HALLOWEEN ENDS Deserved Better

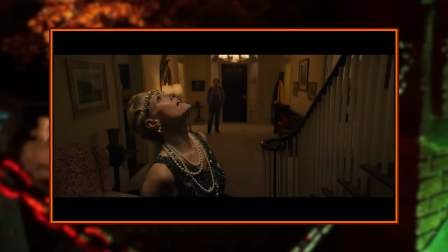8:14 Just saving money this year so I keep going Jeremy the sinner's here!
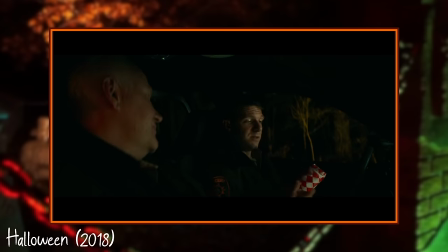8:17 Something that I've really enjoyed about all three of these movies is the character dynamics and the little details in conversation That I find adds a
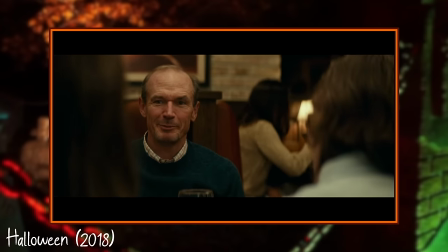8:24 lot to the cohesiveness of the town One example I pointed out in my Kills review was that little detail where Ray and Lonnie told the same story about
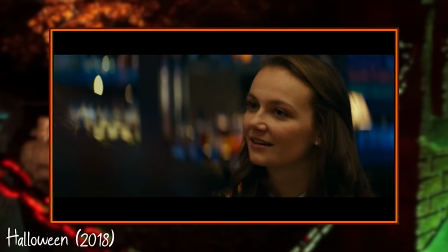8:31 when they were in high school, but with one detail swapped.
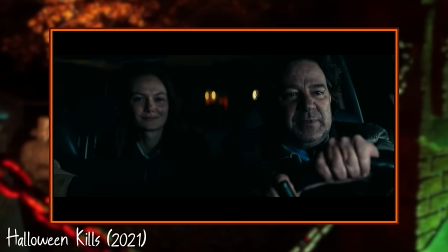8:34 And for me, that made their relationship immediately feel more tangible, despite them never sharing a second of screen time together.
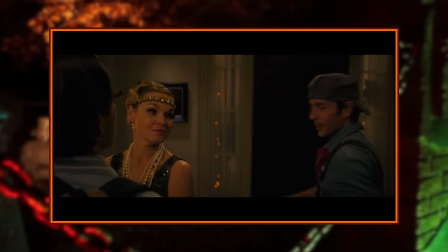8:41 The banter between Roger, Corey, and Teresa asking him about saving money does something similar.
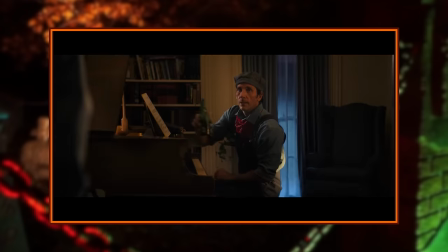8:46 A lot of it comes from the good on-screen chemistry between characters, but it makes the history between those characters feel fleshed out in a natural way. I know these are small details, but the reason I point them out is because I've always found there's a really sweet level to certain conversations in this trilogy, and these little touches are a big part of that.
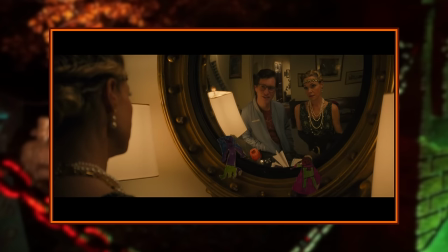9:03 Teresa fills Corey in on Jeremy's fear of the dark since Michael's attack last year, and she lays out some ground rules before her and Roger leave for the party.
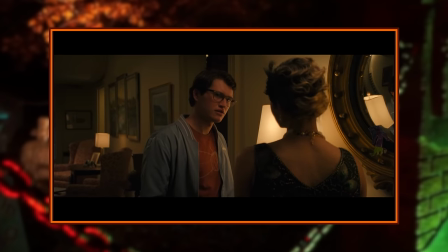9:11 Since last Halloween, all the events and, you know, the headlines of Michael Myers.
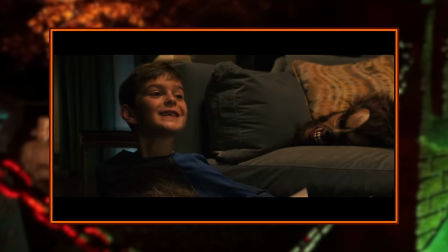9:16 As soon as his parents leave Jeremy Allen drops the nice playful child persona
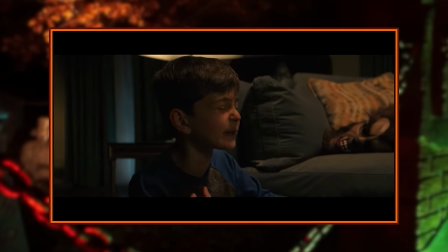9:22 and his true colors show I don't really feel like pretending to be best friends with an ugly ass boy babysitter a psychotic manipulative evil hate-filled little shit Jeremy can't even
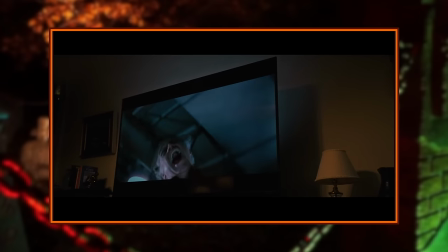9:34 be in a good mood when watching the thing but that put him in therapy Michael Myers goes babysitters not kids Miss Julian some other kind of babysitter
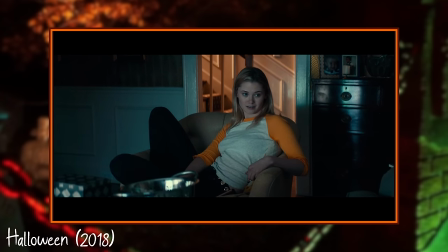9:43 TV reading me a story I wouldn't be up clipping my nasty-ass toenails.
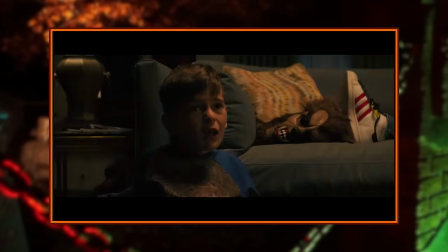9:48 Having John Carpenter's The Thing play is a nice nod to both Carpenter himself, but also to The Thing from Another World that Tommy and Lindsay were watching in the original.
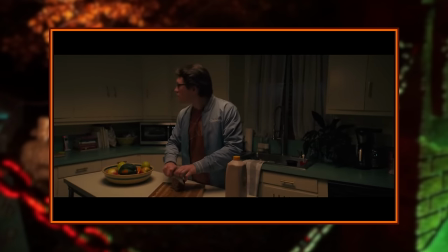9:57 Corey decides to treat himself to decadency with some chocolate milk and a piece of banana bread. Yeah, between Heineken and chocolate milk, I'd probably do the same.
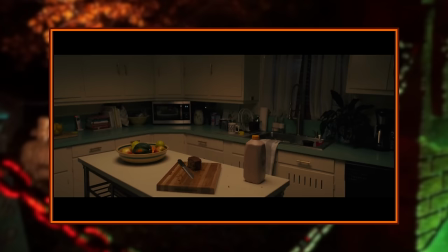10:05 Before he's able to enjoy his snack, he hears commotion in the other room and finds Jeremy missing and the lamp knocked over.
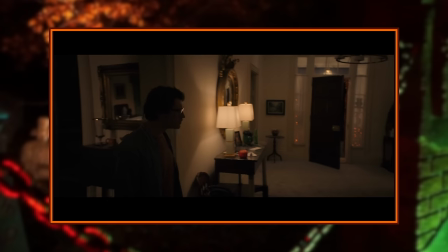10:11 He searches around the house and even checks outside, but comes up with nothing. This sequence has such a dense, ominous feel that really puts you on edge.
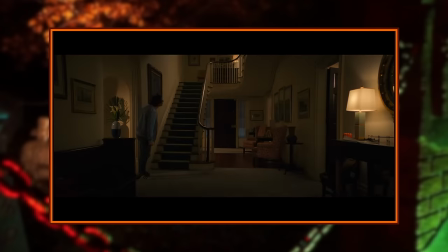10:21 You know something is bound to go wrong, and you might think you know what it is, but this movie's about to pull the first of many curveballs.
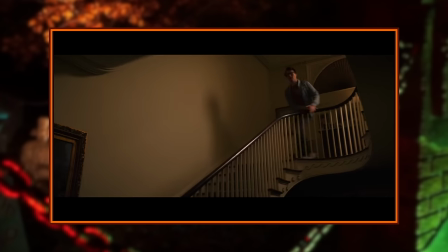10:28 Corey hears a door slam and runs downstairs to find the knife he left on the counter missing.
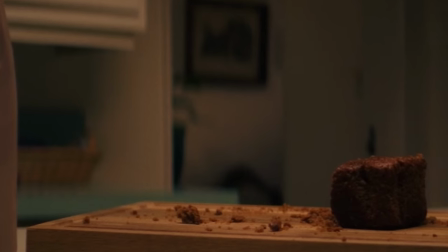10:33 And while he doesn't notice this, there's a shadow scene in the other room, implying that the boogeyman is here to celebrate Halloween the only way he knows how.
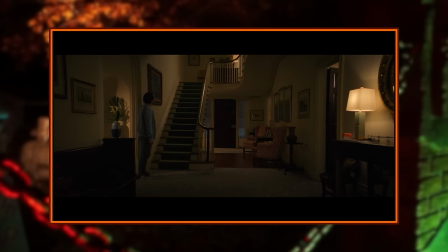10:40 More noise is heard upstairs, and this time Jeremy yells out in fear. Here's another example of Enz being a gorgeous-looking movie.
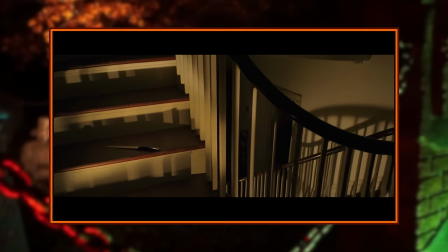10:48 The way this stairwell is lit to cast these hard shadows is just fantastic. He finds the missing knife laying near the top of the staircase, and the door to the attic left open.
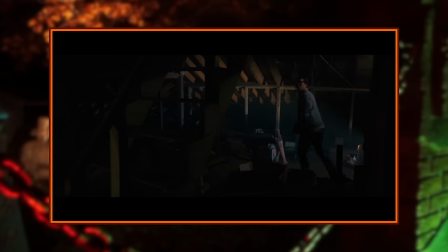10:57 He walks through the door, but it's slammed shut behind him, and Jeremy can be heard mocking him on the other side.
Hey, let me out. Are you scared? Okay.
Thankfully, Roger and Teresa are pulling into the driveway, so that little shit is about to get what's coming.
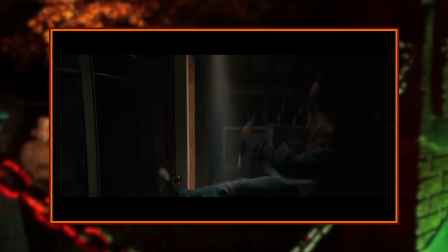11:09 Cory begins panicking and kicking at the door, but dude, just wait a sec. His parents are about to come into the house, and then Jeremy will get what he deserves.
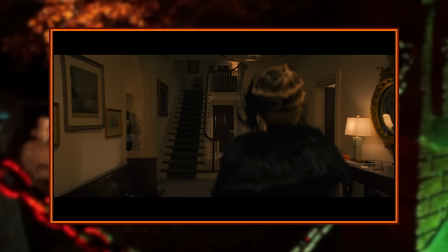11:16 He'll get grounded.
What was that?
He had it coming. I should have known that would happen. They pretty much spelled it out a second ago. Crash landing!
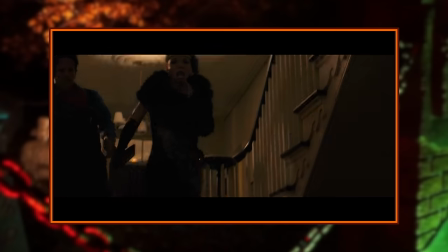11:29 Roger and Teresa run over to the broken body of their son,
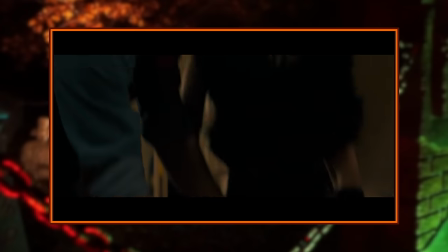11:33 and Cory stands frozen at the top of the stairs with a knife in his hand, resembling an iconic image of Michael Myers. The Halloween franchise has its fair share of impactful opening scenes, but I'd go as far as to say this is the best one since the original.
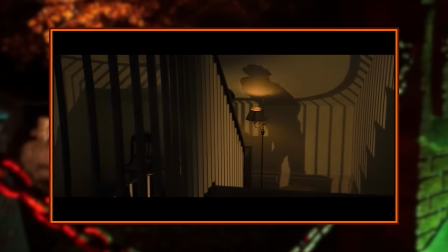11:47 That ominous build-up where you think Michael is going to show up after a year of silence,
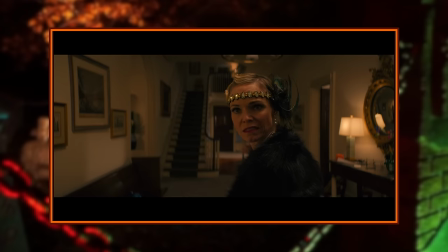11:51 only to completely flip the script and have the babysitter accidentally kill the kid is such a good way to catch fans off guard. Everything about this scene perfectly sets the stage for the rest of the movie and establishes a strong tone right off the bat,
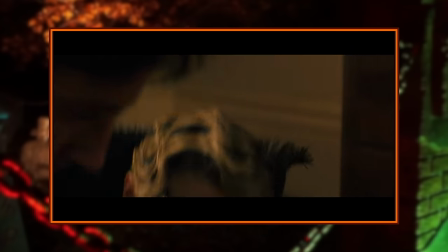12:03 and that transition to the title card gives me goosebumps every single time.
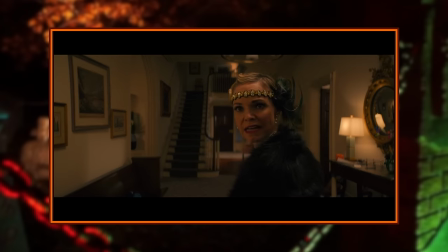12:12 The way Jeremy's body falls and snaps on the ground looks so weighty and brutal.
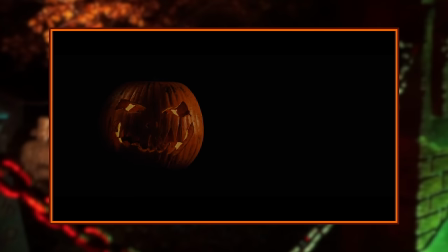12:17 It's an insane sight. To cap it off, we have what I think is the best credit sequence of a trilogy that's been absolutely killing it in that department.